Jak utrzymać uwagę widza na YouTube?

Siema z tej strony Jacky. Słuchajcie, to co za chwilę zobaczycie to jest jedna z 70, a dokładnie już druga z 70 lekcji, które znajdziecie w moim kursie filmowania i montażu, jak nagrywać ładne filmy na YouTube i nie tylko. I skoro już przy YouTubie temacie jesteśmy, to właśnie lekcje z tego modułu Wam pokażę, bo nie tylko filmowania i montowania się nauczycie, ale też opowiem Wam o moich doświadczeniach z tworzenia YouTuba. Zresztą za chwilę będziecie mieli okazję się przekonać. W tym momencie, a więc dosłownie dzisiaj do północy możecie nabyć kurs w promocyjnej cenie, która nigdy nie będzie niższa. Kurs będzie już w regularnych cenach, a więc do 400 zł nawet drożej w cenie regularnej w momencie, kiedy kurs wystartuje w czerwcu, a dziś do północy jeszcze macie okazję na to, żeby zgarnąć sobie dostęp do kursu w promocyjnej cenie. Także gorąco Was zapraszam najpierw na film, a później na stronę jordancomand.pl, na której znajdziecie więcej informacji na temat kursu i możliwość kupienia kursu. Słuchajcie, na YouTubie przede wszystkim jest taki wskaźnik, który nazywa się utrzymanie uwagi odbiorcy, a więc jest procentowo przedstawione w jakim stopniu Wasz film był oglądany, w sensie jak długo był oglądany. Jeżeli Wasz film trwa 10 minut, a był oglądany przez 10 minut, no to to jest super, tak to powinno wyglądać. Waszym celem jest utrzymanie jak najdłuższej uwagi odbiorcy. Jeżeli Wasz film trwał 10 minut, a był oglądany tylko minutę, no to coś zrobiliście po drodze nie tak. Przede wszystkim nie utrzymaliście uwagi Waszego widza, co jest bardzo istotne i co wskazuje na to, jak chętnie Wasz film będzie polecany na YouTubie. Ze względu na to, że im dłużej Wasz film jest oglądany, od dechy do dechy, tym większa szansa na to, że YouTube go po prostu poleci ze względu na to, że spędzacie więcej czasu na platformie, co jest głównym interesem YouTuba, a więc macie siedzieć na YouTubie. Natomiast jeżeli Wasz film jest krótszy, no to zmniejszacie swoją szansę na to, że Wasz film będzie dalej po prostu podawany w proponowanych, czy gdziekolwiek tak naprawdę. I tym się dzisiaj zajmiemy, a więc powiem Wam, w jaki sposób możecie zwiększyć swoją szansę na to, że Waszemu widzowi będzie chciało się Was wysłuchać.
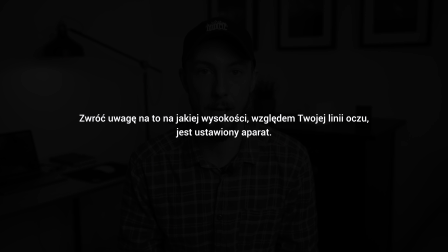Pierwszą rzeczą, na którą powinniście zwrócić uwagę, to jest to, jak ustawiony jest Wasz aparat względem Waszej linii oczu, a więc na jakiej wysokości po prostu jest Wasz aparat.
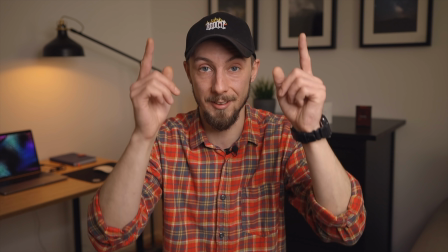Jeżeli macie go ustawiony tak jak ja w tym momencie, a więc jest ustawiony wyżej niż moje oczy,
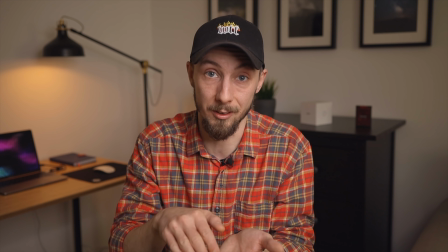to widz też tak na Was będzie patrzył, a więc będzie patrzył na Was z góry i wyglądacie w takiej sytuacji jak taki skrępowany pracownik,
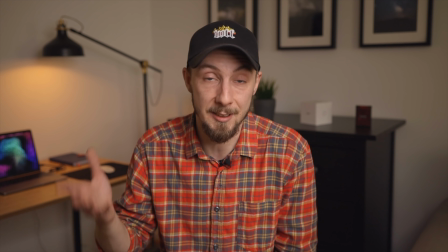który dostaje w jakiejś sytuacji opieprz od swojego pracodawcę. A nie chcecie tego, ze względu na to, że sami zabieracie sobie wtedy autorytet i to, co macie do powiedzenia,
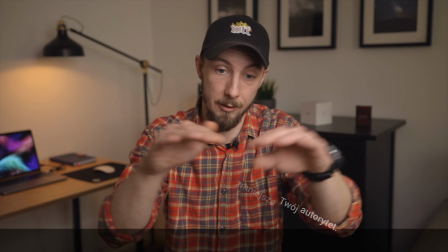nie będzie miało aż takiej mocy, jak w momencie, gdybyście mieli aparat po prostu na linii Waszych oczu.
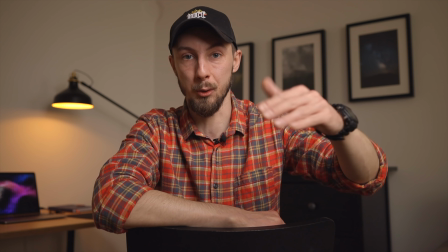Tak samo nie powinniście zrobić tego w drugą stronę, a więc jeżeli Wasz aparat jest poniżej linii Waszych oczu i aparat patrzy w górę na Was i Wy jesteście na tej zwycięskiej pozycji,
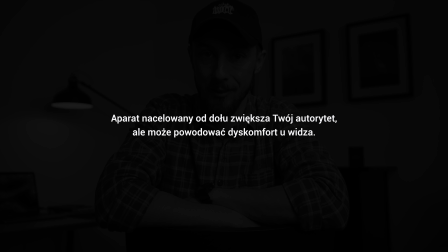no to właśnie Wasz widz będzie się czuł jako taki skrępowany pracownik, który dostaje opieprz od swojego pracodawcy, a nikt się tak nie lubi czuć,
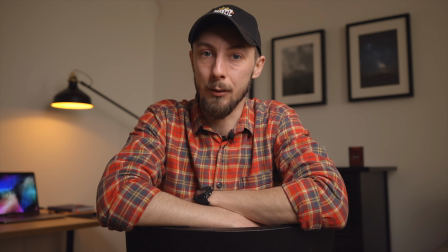więc też Waszemu widzowi będzie ciężej to oglądać, ze względu na to, że będzie mógł się czuć przytłoczony i będzie powodowało to u niego dyskomfort.
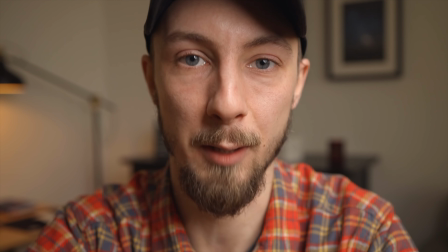A tego nie chcemy. Jeżeli wy eliminowaliście już to, że aparat patrzy na was z góry lub z dołu i patrzy na was na wprost,
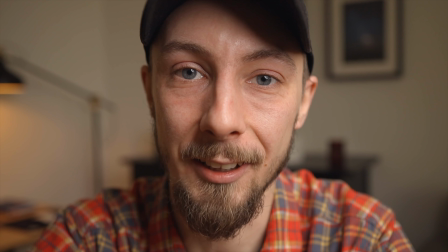to mimo wszystko nie oznacza, że powinniście być tak blisko kadru jak ja w tym momencie, co względu na to, że po raz kolejny powodujemy swego rodzaju dyskomfort u widza.
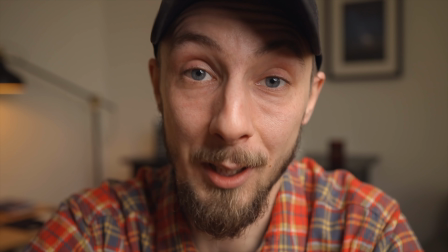Nie wiem jak wy się czujecie w tym momencie,
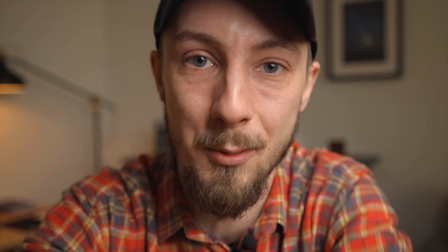natomiast ja czuję się co najmniej powiedziawszy dziwnie i czuję dosłownie się tak jakbym komuś wszedł na głowę i mógł czuć mój oddech na swoich nawet nie plecach,
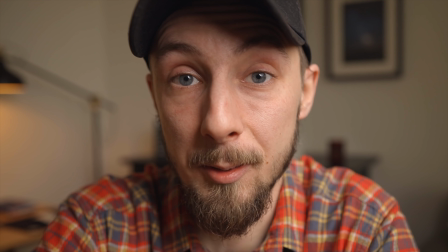tylko na policzku czy bezpośrednio na nosie. Ma to swoje zastosowanie w momencie, gdy chcecie zaznaczyć jakąś bardzo istotną kwestię i wtedy taki bardzo wąski kadr, spoko.
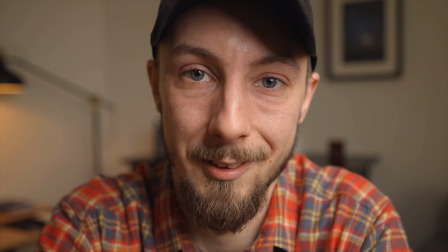Natomiast tak na dłuższą metę to może ja się już odsunę. Podsumowując te kilka przykładów, w jaki sposób nie powinniście nagrywać,
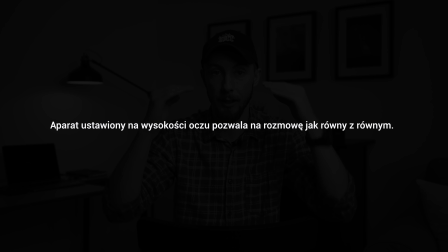po prostu starajcie się utrzymać Wasz aparat na linii Waszego wzroku, tak żeby widz po prostu mógł się skupiać na tym, co macie do powiedzenia, a nie powodowało to u niego jakiegoś dyskomfortu. Tak samo też starajcie się oddalić od Waszego aparatu. Jeżeli macie wąski obiektyw, to po prostu starajcie się zachować ten dystans pomiędzy jednym a drugim, tak żeby widz nie miał jakichś takich negatywnych emocji, które mogą odwracać uwagę od tego, co macie do powiedzenia. Także po prostu wyluzujcie się, bądźcie sobą i powiedzcie to, co macie do powiedzenia, tak jakbyście mówili do swojego znajomego, z którym jesteście na piwie czy na kawie. Nie mówcie do monitora.